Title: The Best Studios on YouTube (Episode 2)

Hey friends, today we're breaking down some of the best home video setups I have ever come across here online.
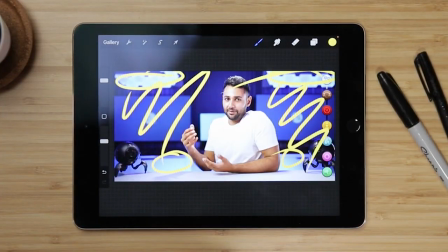[0:05]
It looks really nice contrasted against his white shirt. He's not actually perfectly centered in the shot.
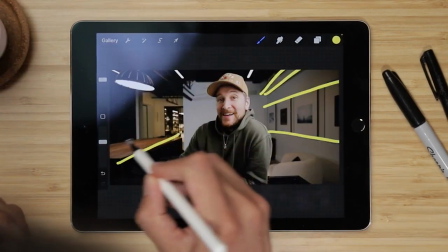[0:10]
You can see this back behind him. Look at the line that they showed how they built their slatted wall. If you've ever thought, hey, I wanna make YouTube videos, or man, my video call setup sucks, you'll know just how hard it is sometimes to create a video setup that you're proud of. So that's why today we're gonna be explaining a little bit of what these creators have done to make their video setups look so good. And by the end of the video, it's my hope that you'll learn and take home a couple things to create your own video setup without all the stress and frustration it often takes to do this and figure this out on your own.
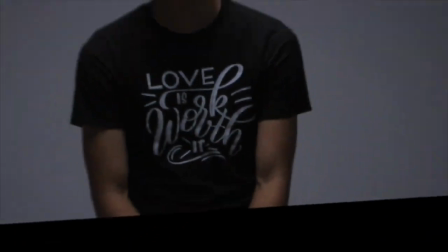So this is part of a series we're doing, so check out these prior videos if you haven't already. And I just wanna also call out that all of these creators we're featuring today are amazing, talented folks. So do consider subscribing to their channels and go show them some love and support them, because this is what we're all about, elevating the video creating community. So let's dive into this. So the first creator I wanna highlight here is Mr. Who's the Boss.
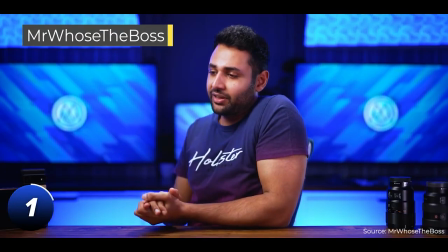[1:12]
If you don't know him, he's an amazing creator. I believe he's UK's biggest tech YouTuber.
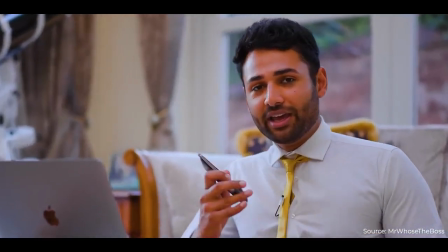[1:17]
And his content is just so great and he produces so much of it.
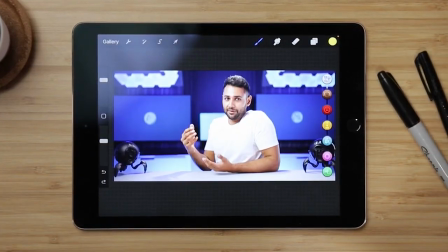[1:20]
And so the point I wanted to point out here was that he's designed his studio in a way that allows him to produce a ton of variety.
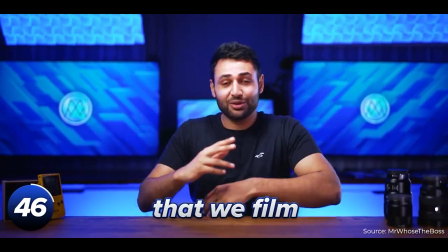[1:29] I don't have a studio. This room that we film everything in, that's actually my bedroom.
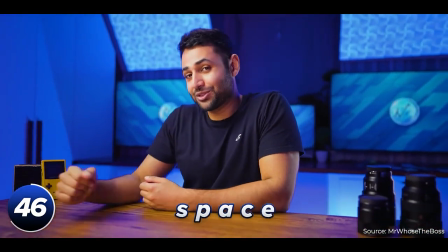[1:33] The bed used to be right here in the middle, but we had to move it to get more space. So now I just sleep in the corner.
So what I mean by that is he's made some very specific design choices to allow him to make
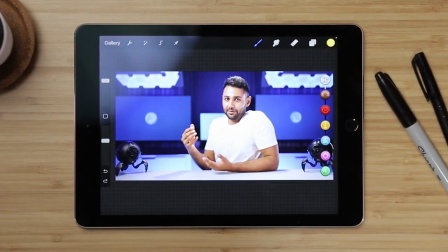[1:46]
use of this limited space he has to create content that feels very fresh and new each time you see it.
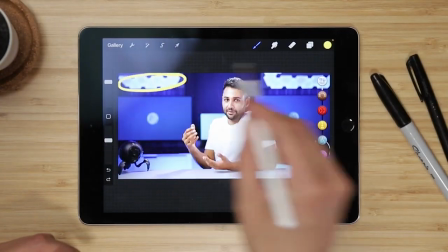[1:52]
So for instance, one thing that allows him to do that is this use of these RGB practical lights.
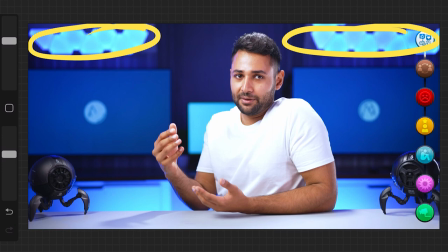[1:58]
Practical lights are what we call lights that show up in the shot. They're not lights that are shining from off camera onto your studio, but rather are the decorations themselves. And he makes use of these really well.
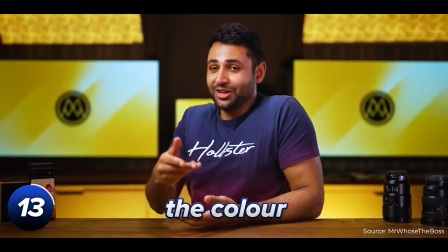[2:10]
He can change the color of these practical lights however he wishes to pair it with whatever content he's creating to keep things interesting. Secondly, he's also able to do a similar effect with his background lighting.
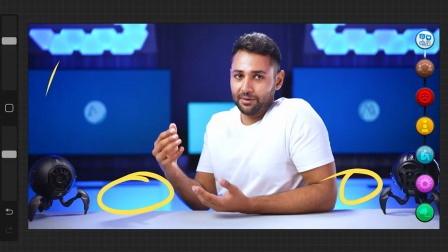[2:21]
These are the lights that shine onto the background that allow him to create sort of the color palette of the wall behind him.
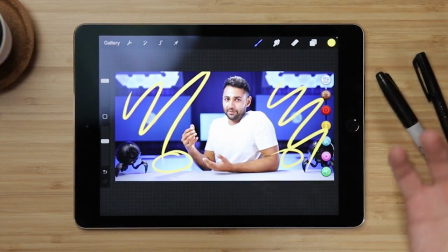[2:27]
So here he's shining blue lights onto the background, and it looks really nice contrasted against his white shirt,
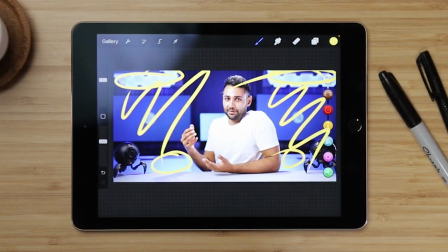[2:32]
as well as blue settings on these practicals on the wall behind him. So here he's created this nice blue effect.
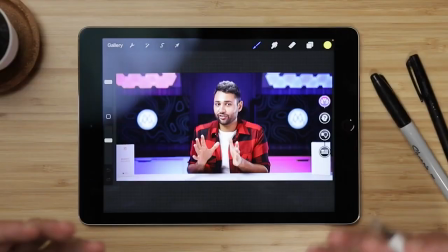[2:39]
If we go to the other shot that we've got here, you can see that he's played around with it a little bit.
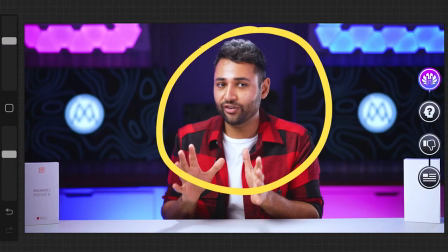[2:44]
And I apologize for the screenshots we've captured. It's really hard to get them smiling mid-sentence.
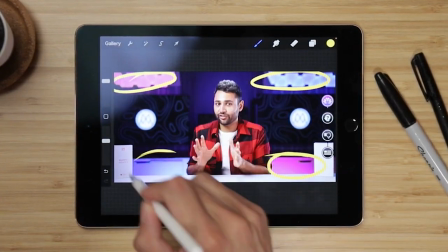[2:50]
But you can see here, he's got the purple and the blue look, and he's done it in a way that balances this out symmetrically.
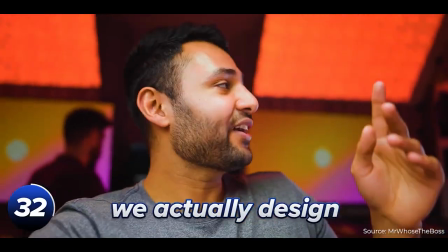[2:56]
And it's another look that he can play with.
We actually designed like an entire color scheme based on the tone of that video.
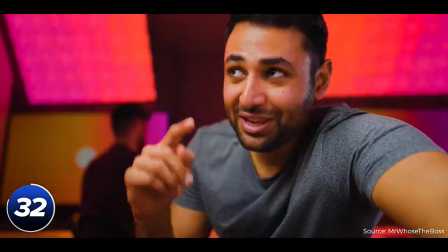[3:02] We make a custom set design with those colors, and then we even make custom text and custom graphics just to match that theme.
Think about if you need variety in your space, think about how you can introduce that with the various props you use, the various decor that you choose to put in your background,
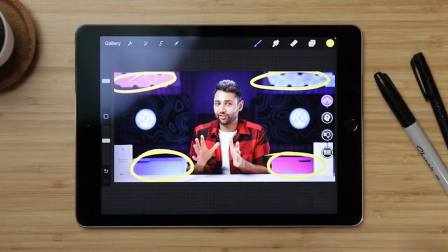[3:18]
so that you can turn your singular space into a whole variety of different sets and studios to play with.
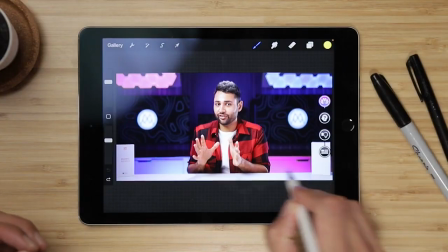[3:25]
And another thing he does really well is he has this desk right here, which, you know, is just a desk.
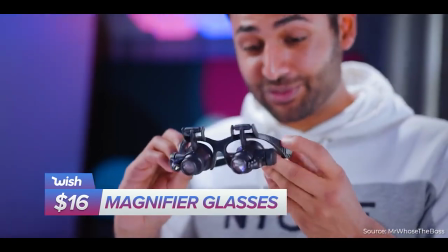[3:29]
It's not really something that we think about very much, but it allows him to demonstrate a whole bunch of different props and add stuff in front of the camera, and it further allows him to be flexible in his content. So by the way, this is such an important part of the studio design process that I really want to emphasize here. Getting into video making, it seems like all you need to do is find a nice place for your camera. That's what I thought going into YouTube. You know, it's just about filming and showing up on camera. How hard could it be? But once you really get started, you start to realize that there's a lot more to it that you can really optimize if you think about it intentionally. So really think about your workflow and your content needs, what happens behind the scenes, in order to design a studio that helps you to do the heavy lifting on your behalf.
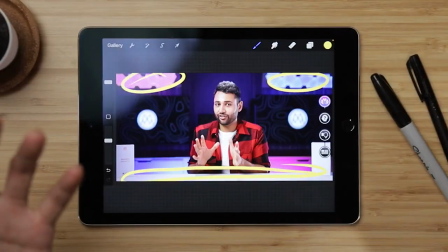[4:12]
So if you need, for instance, a variety of colors right here, like Mr. Who's the Boss,
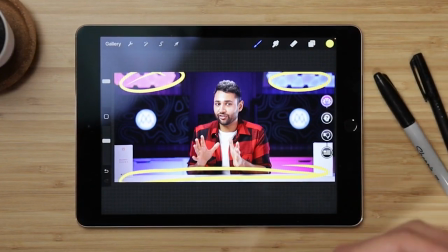[4:17]
consider RGB lights, for instance, like he's got, or other ways to make your studio more flexible. Or on the other hand, if you need to, say, do interviews, for instance, consider how your studio design helps you to do that. Ultimately, your studio is a tool designed around what needs you specifically have as a content creator, given your process, your mindset, and your workflow. So think about how you can creatively use your space for maximum utility given those specific needs and priorities. I really like to tell people that building a studio is about building an asset for yourself and not a liability, right? Building a liability means having this entire setup process that looks great, but you have to spend 4 hours setting it up and getting it right and tweaking it every single time before you can turn the camera on and start filming. That becomes a liability that really gets in the way of creating content, right? But on the other hand, if you can design your studio well and have it work with your workflow, you can get it to a point where you click the camera on and it's ready to film within 60 seconds.
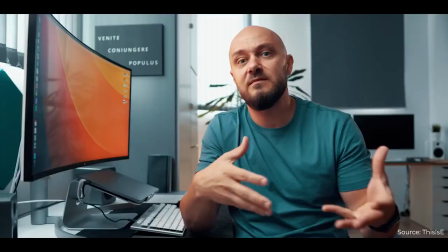[5:19]
All right, next, this is E,
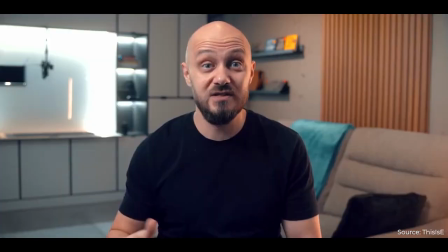[5:22]
or should I say this is E. He is another awesome YouTuber that I actually just kind of randomly stumbled across, and I was very impressed at the videos that he made.
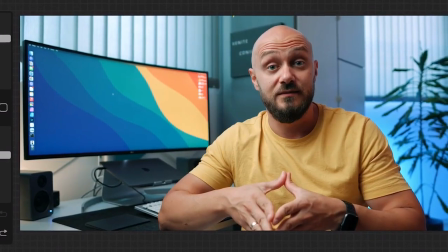[5:31]
And his studios here are just incredible. And this one in particular I wanted to point out.
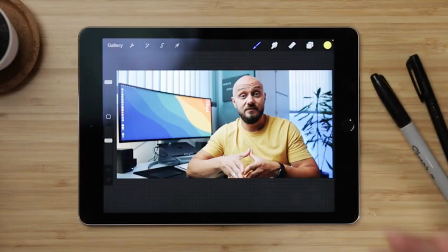[5:36]
So the thing I love the most actually about this shot is that he's breaking norms in different ways that I wanted to call some attention to.
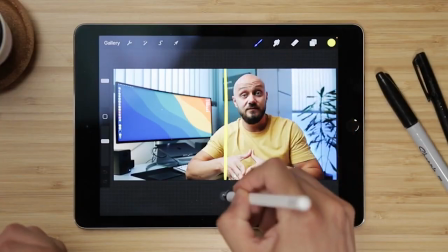[5:43]
The other thing that you can see here is that he's not actually perfectly centered in the shot. He's a little bit off to the right here.
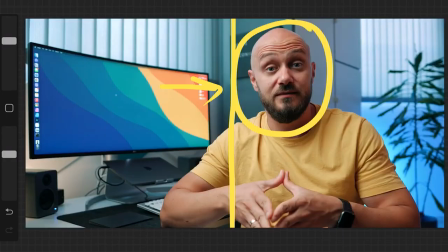[5:49]
And while I recommend most people center themselves and also shoot against a flat wall, because it tends to be just a really nice default look, he pulls this off very well, breaking these norms.
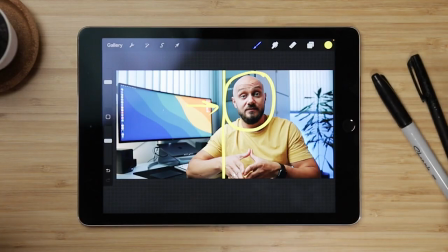[6:00]
And one thing that he's done in order to make this work is he's made use of these leading lines. So the purpose of having yourself centered is for the person watching to immediately snap their eyes to your face, right? But on the other hand, This Is E has been able to do this in a way that is using these leading lines right here.
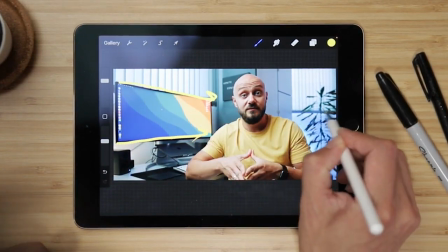[6:20]
He's got a bunch of lines in his shot that point the viewer's eyes back to his face,
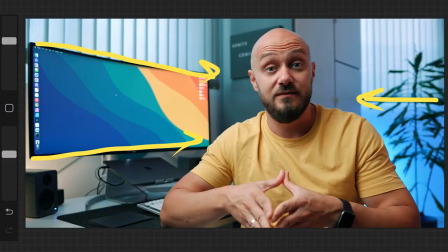[6:26]
as a way to let you know that you can try things and do things that aren't the typical norm. And if you know what you're doing, they can work out pretty well. So don't be afraid to play around, experiment, and don't just take norms for granted just because you see your favorite YouTubers doing it. You can really make almost anything work if you know what you're doing. Next, we have Tyler Stallman, who has honestly one of the coolest studio spaces I've ever seen.
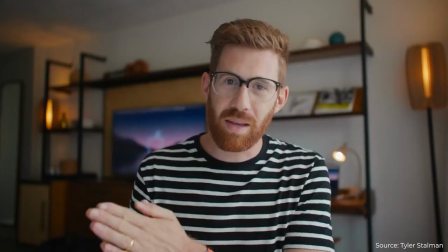[6:50]
He's a creator in the filmmaking space, and it definitely shows that he knows what he's doing. So probably the best thing that Tyler does here with his space is he
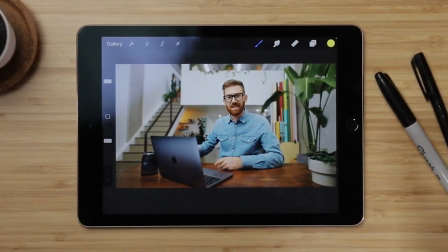[7:01]
understands the selling point of his physical space, the physical filming location that he's in. He understands what makes it so awesome. And here it's the spaciousness, right?
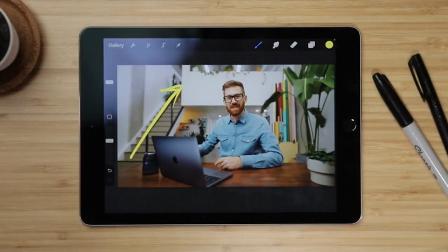[7:12]
You can see that he's got this awesome depth behind him, this awesome space.
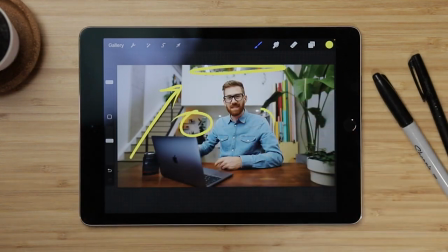[7:17]
You can see the top of this loft over here. You can see this back behind him. So he's got a lot of depth and interesting nooks and crannies to his space.
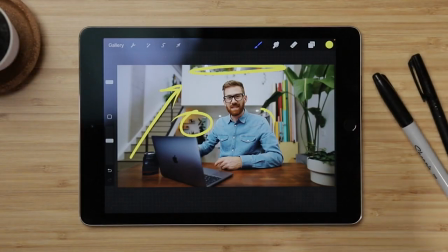[7:25]
And because of that, he was able to take advantage of his filming style and using the various tools like his lenses and layout and where he placed the camera to fully capture and emphasize the strength that he has here,
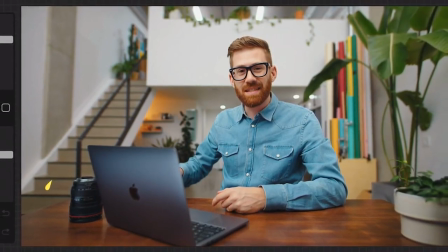[7:40]
which is the spaciousness. So to do this, for instance, he makes use of a wide lens.
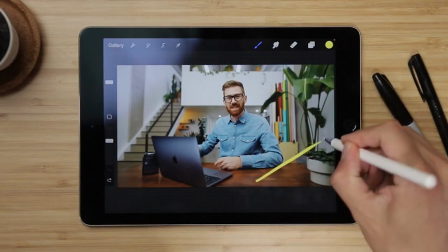[7:46]
He specifically chose a wide lens here so that you could really see as much as you can to the sides and around him.
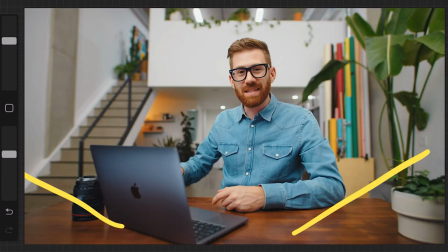[7:52]
And using wide lenses like this allow you to expand the amount of space that you can perceive through the screen. You can think of this as sort of like the fisheye effect that you used to see in 90s music videos.
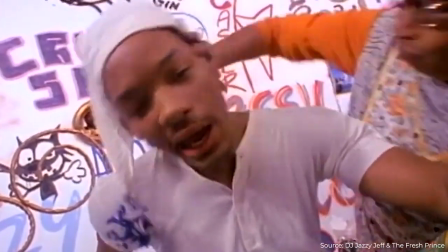[8:06]
You're able to see a lot wider.